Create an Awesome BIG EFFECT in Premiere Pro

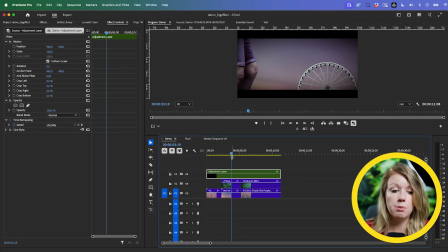(12:37)
So this could work for some of you, but I want to add more of a yellow tone.
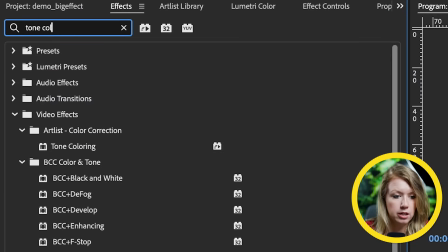(12:41)
So let's go to effects here and tone coloring is one of the other effects that I like to use here.
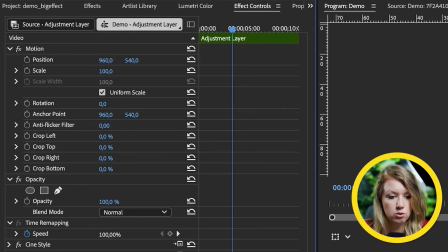(12:48)
So let's drag and drop this and let's go to effect controls and let's change it to a strong yellow tone.
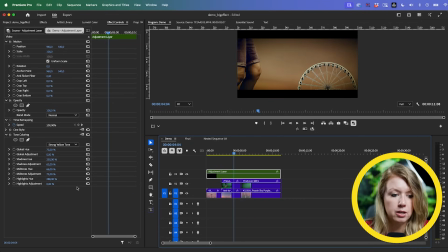(12:53)
And this makes it look more kind of retro style. So you can play around with these different tone presets that it comes with, olive green, sky blue, light yellow, or strong yellow, for example. So the next thing I want to do is each time I step, I want the ground to shake.
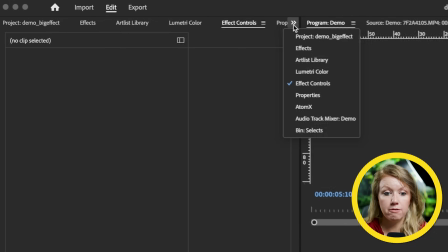(13:12)
For that, I'm going to use an effect from my GAL toolkit.
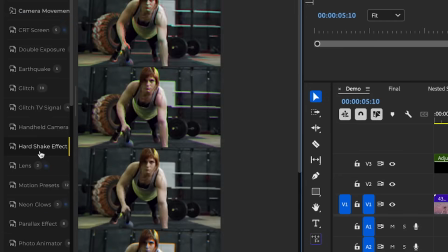(13:15)
All right, so from effects, let's go to hard shake effect, and you can see there's different shakes to choose from.
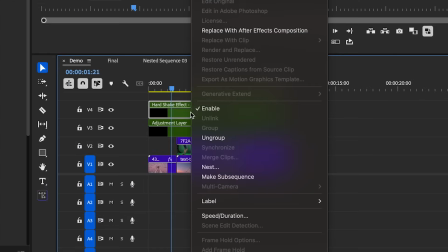(13:21)
So let's double click to apply hard shake 01. Let's ungroup this and we only need one.
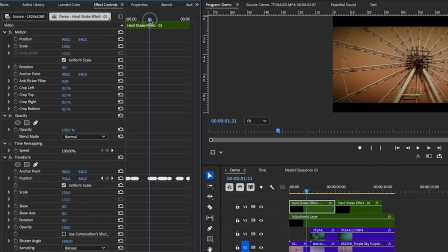(13:28)
So let's go to effect controls and you can see that we're giving these different shakes to choose from.
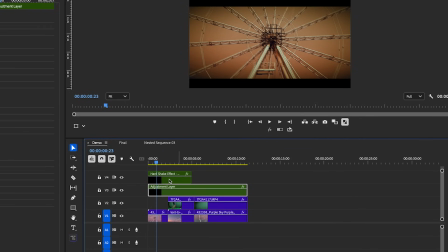(13:34)
So we can get rid of the second one here and we want the hard shake to be below our adjustment layer because when it shakes,
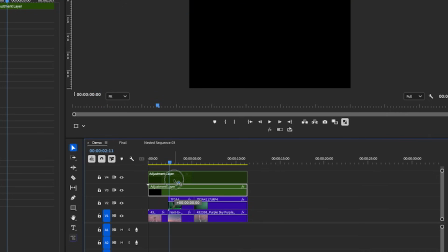(13:41)
it also shakes the letterbox, which we don't want. Let's bring this up and we can bring them down together.
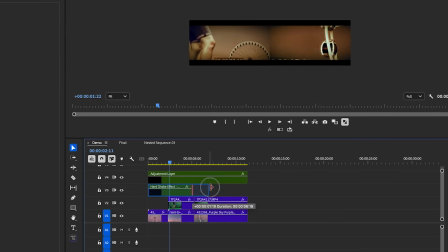(13:47)
We can extend out the hard shake to the end here.
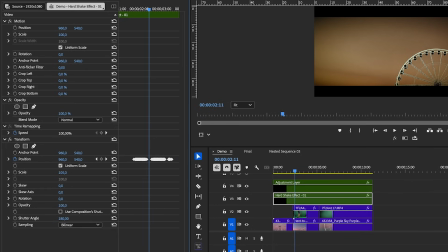(13:50)
And then what we can do is we can match these moments of shaking to when I stomp. So we can delete any of these shakes to make them shorter, and then we can move them in alignment when I step. So for the first step, right here, and let's move this shake over.
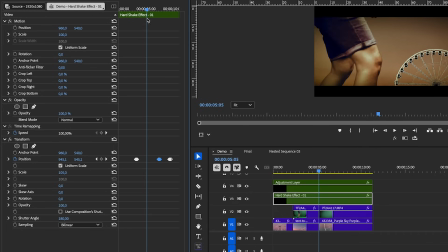(14:10)
Then for the next step, here, move this shake over.
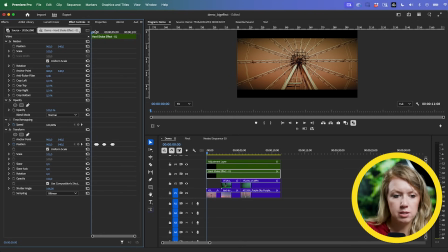(14:14)
So after playing around with it and moving some of the shakes around, I have a shake in the beginning, a shake here, and a shake here transitioning to the next scene,
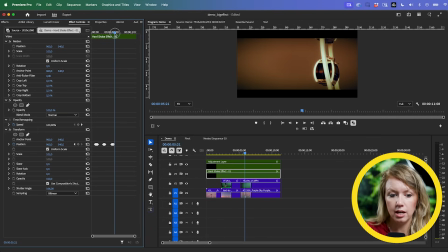(14:28)
which actually looks really cool because the shake starts here and it shakes over top this second clip as well.
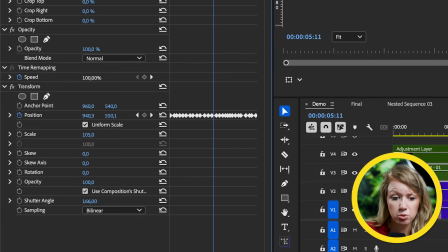(14:34)
And remember that like manually keyframing this, you can do this on your own. Like see how these are all keyframes here? So it goes like, it just transforms the position between all these different points here, but that takes a lot of time and that's why we made this into a preset. So here we have a little bit of an issue here, right?
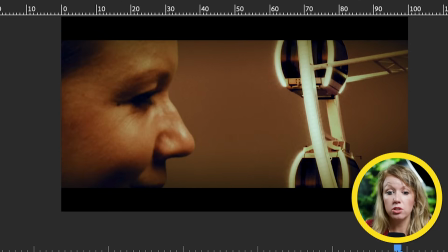(14:52)
There's some shadow happening on the green screen that we couldn't fix and I want to slow myself down so it looks more realistic because I'm bigger,
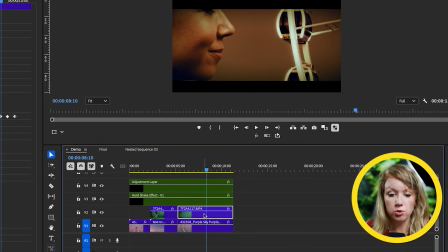(15:01)
I'll be moving slower. So what I'm going to do is right click and I'm going to nest this. And nesting will allow us to create a mask on this layer.
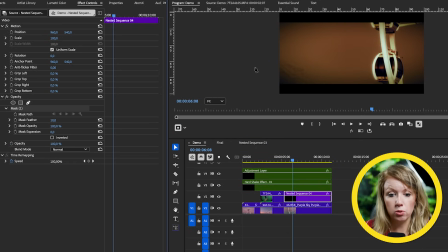(15:12)
So I can use the pen tool to create a mask on this part, which we don't want to be there, and then we can keyframe it, right? And increase the feathering. So then we can set a keyframe on the mask path,
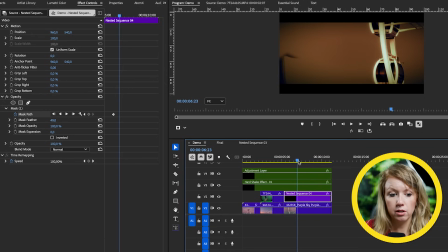(15:28)
and as it goes forward, oh, we need to invert it, of course, too. Invert. And as it goes forward and I come down, we need to click on the mask and animate this off. It's going to be very quick. So something like that. And then, of course, here we need it to go completely off.
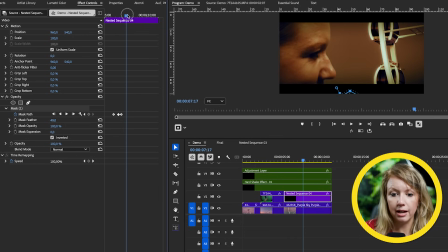(15:48)
So it's going to be something like that. So that way that shadow is not there.
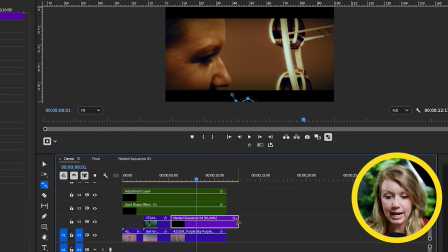(15:53)
So now I'm going to use the right stretch tool to slow this down. So that way I move a little bit slower. And it looks more realistic, right? So now, sound design.
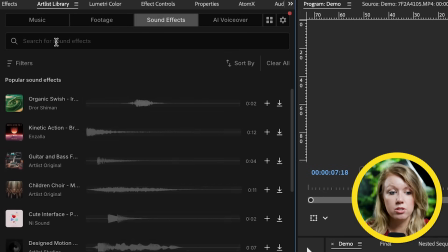(16:04)
I use the Artlist library sound effects to search for heavy footsteps.
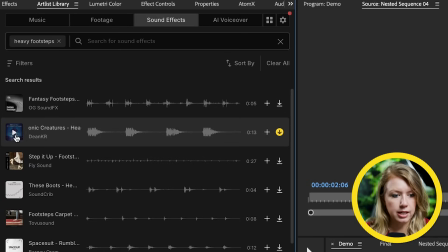(16:09)
And I like this one.
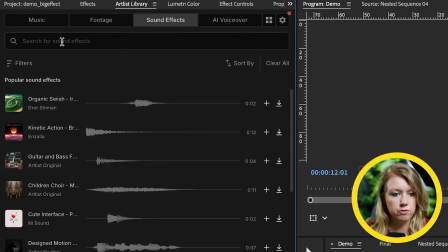(16:15)
So I'm going to download this. And let's search for some carnival ambience.
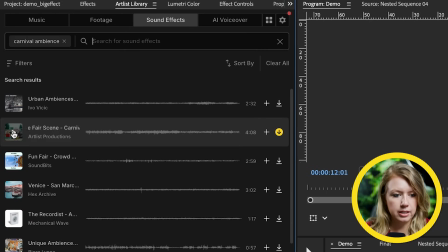(16:20)
I like this. This works. Let's download that. And I think some screams would do well. So let's search amusement park here.
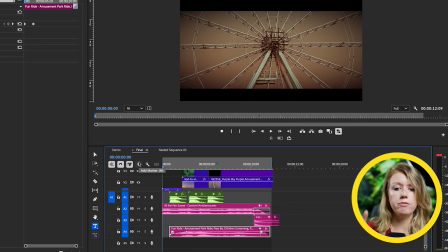(16:37)
This will work. So let's go ahead and download it. So I added some final changes to my color grade because I didn't like it to be quite as yellow.